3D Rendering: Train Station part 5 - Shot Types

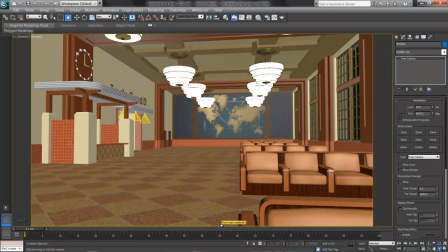With the rule of thirds firmly in hand and our cameras created in the scene, we can now look at our shot types. There's three basic types of shots we'll use: a wide or establishing shot, a medium shot, and a close-up or detail shot.
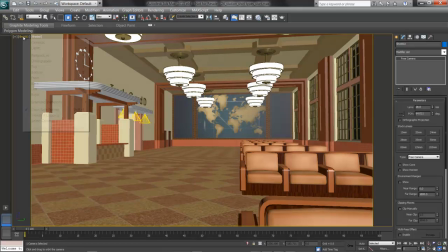Here's the difference between them. I'll switch over from Shot 2 here, clicking on my viewport label and choosing Cameras and Shot 1.
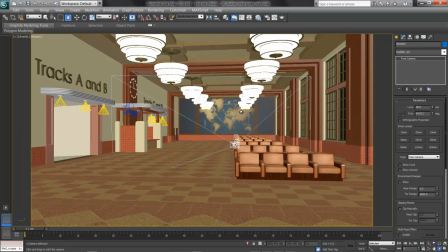Shot 1 I've set up as a wide or establishing shot. We've got a wide field of view and we're showing the full extent of the space, establishing where we are. We've just walked in from the lobby into our train station and we're getting the lay of the land, we can think.
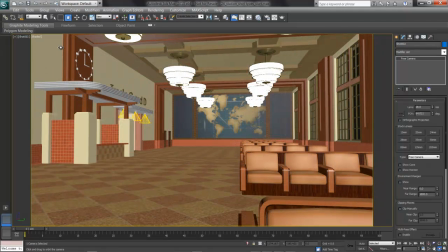That is, we're seeing the whole thing. Shot 2, which I just switched to by pressing C for camera because I had the camera selected, is a close-up, or maybe a medium shot, depending on where we position it.
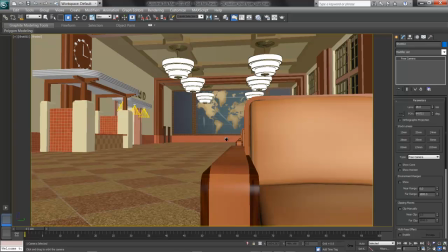For example, if I pan Shot 2 down to be a detail of the seating, that's a close-up.
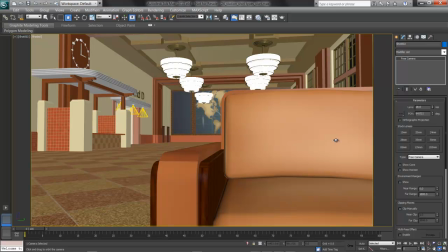The item is filling the frame, and I may even change the lens to go with it, say a 50.
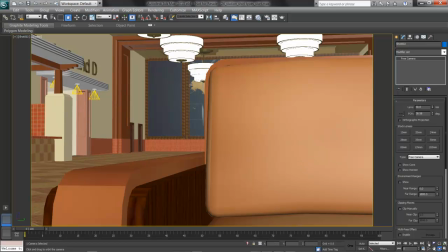Really, flattening the distance and showing off the detail in that seating is a way to establish the feel and craftsmanship of the space, perhaps.
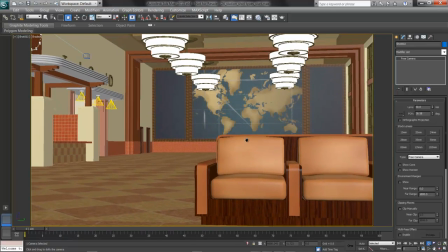A medium shot, then, is somewhat far back, with the focal point fairly well in the scene.
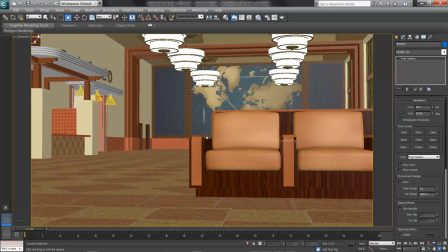For example, I'll switch to a medium shot of the ticket booth, orbiting over,
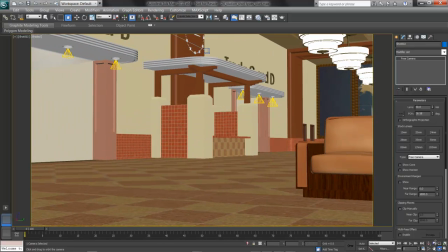trucking or panning to the side, and using the dolly tool to dolly in a little bit.
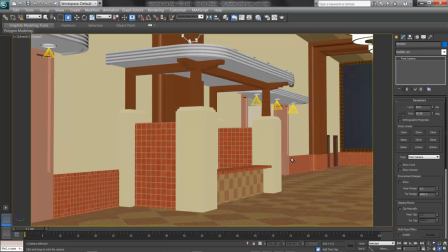Again, this object is filling that frame, and I'm definitely establishing by this view that this is what I want the viewer to look at.
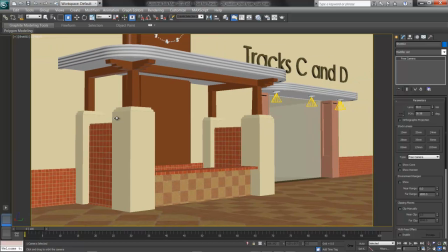And there I am on the third lines again. I'll check this out in a realistic view instead by pressing Shift F3 or choosing Realistic on the viewport navigation menu.
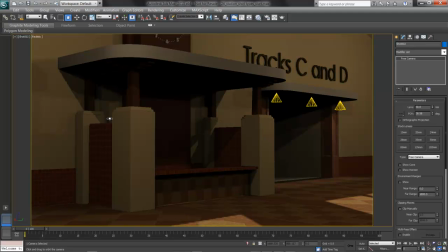Great. What we can see here in our realistic view is that in this medium shot, we've got good shadow from the canopy, and we're going to highlight whoever is manning the ticket booth. That is, we're showing, okay,
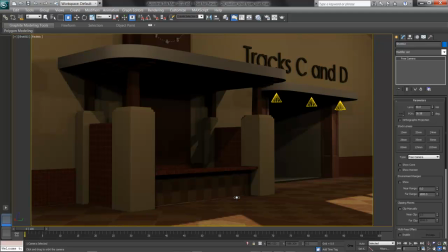we need to go look at this particular area and probably go into a close-up shot of somebody who's maybe going to talk to us. Another way we can think of this is with characters, and I'll add in here a couple of bipeds for examples.
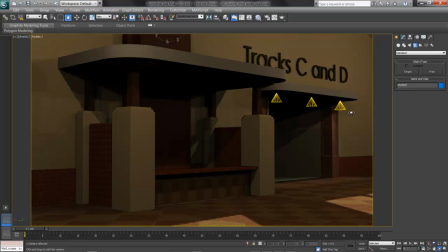A biped is part of the rigging systems available in 3ds Max, and it's part of Character Studio. I'll go to Create, Systems, and there's biped. This is a skeleton we'd put inside a character, but it's useful for illustrating cameras.
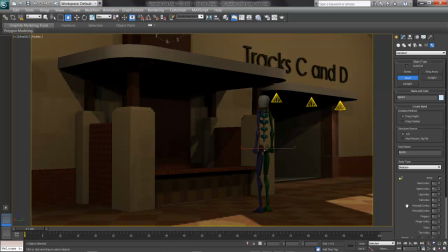I'll drag out a biped here, and over here, down on the bottom right in the biped menu is the height. I think 111 inches is perhaps too tall. I'll take this person down to 6 feet, much more manageable. Now to get this centered.
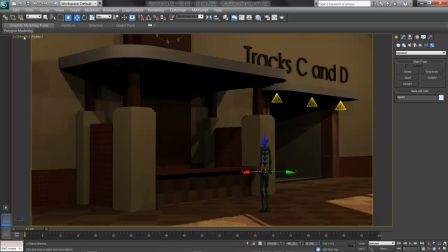In our establishing shot, Shot 1, which I'll go to again by choosing Cameras and Shot 1,
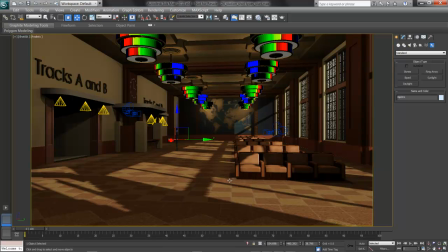the biped is shown down here in the scene. This is a way of introducing where we'd like to go and what we'd like the viewer to look at. I've come into the space, and yes, I realize my lamps are looking rather rainbow colored.
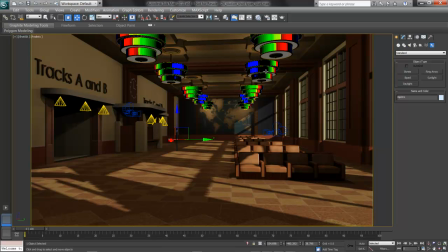It's because of that self-illumination that's making them look bright. It's how it displays in the view. But anyhow, I've come into my space and I see somebody down there at the ticket booth trying to decide maybe what train to take. But I'm getting an overall view of the space and how the lighting is playing on the surfaces in my establishing or wide shot.
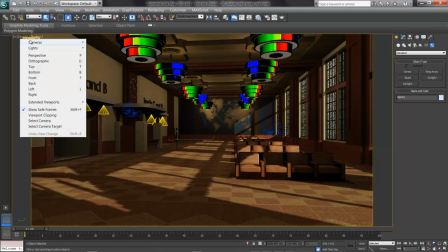I'll switch over to my medium shot, the next shot in here, Shot 2.
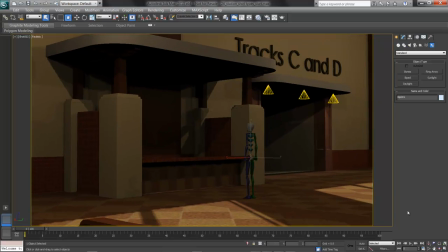There's a medium, or maybe I'll take it in just a little bit closer.
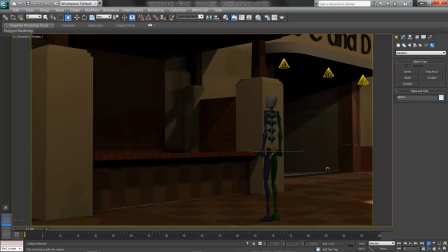In this medium shot, I'm setting the stage.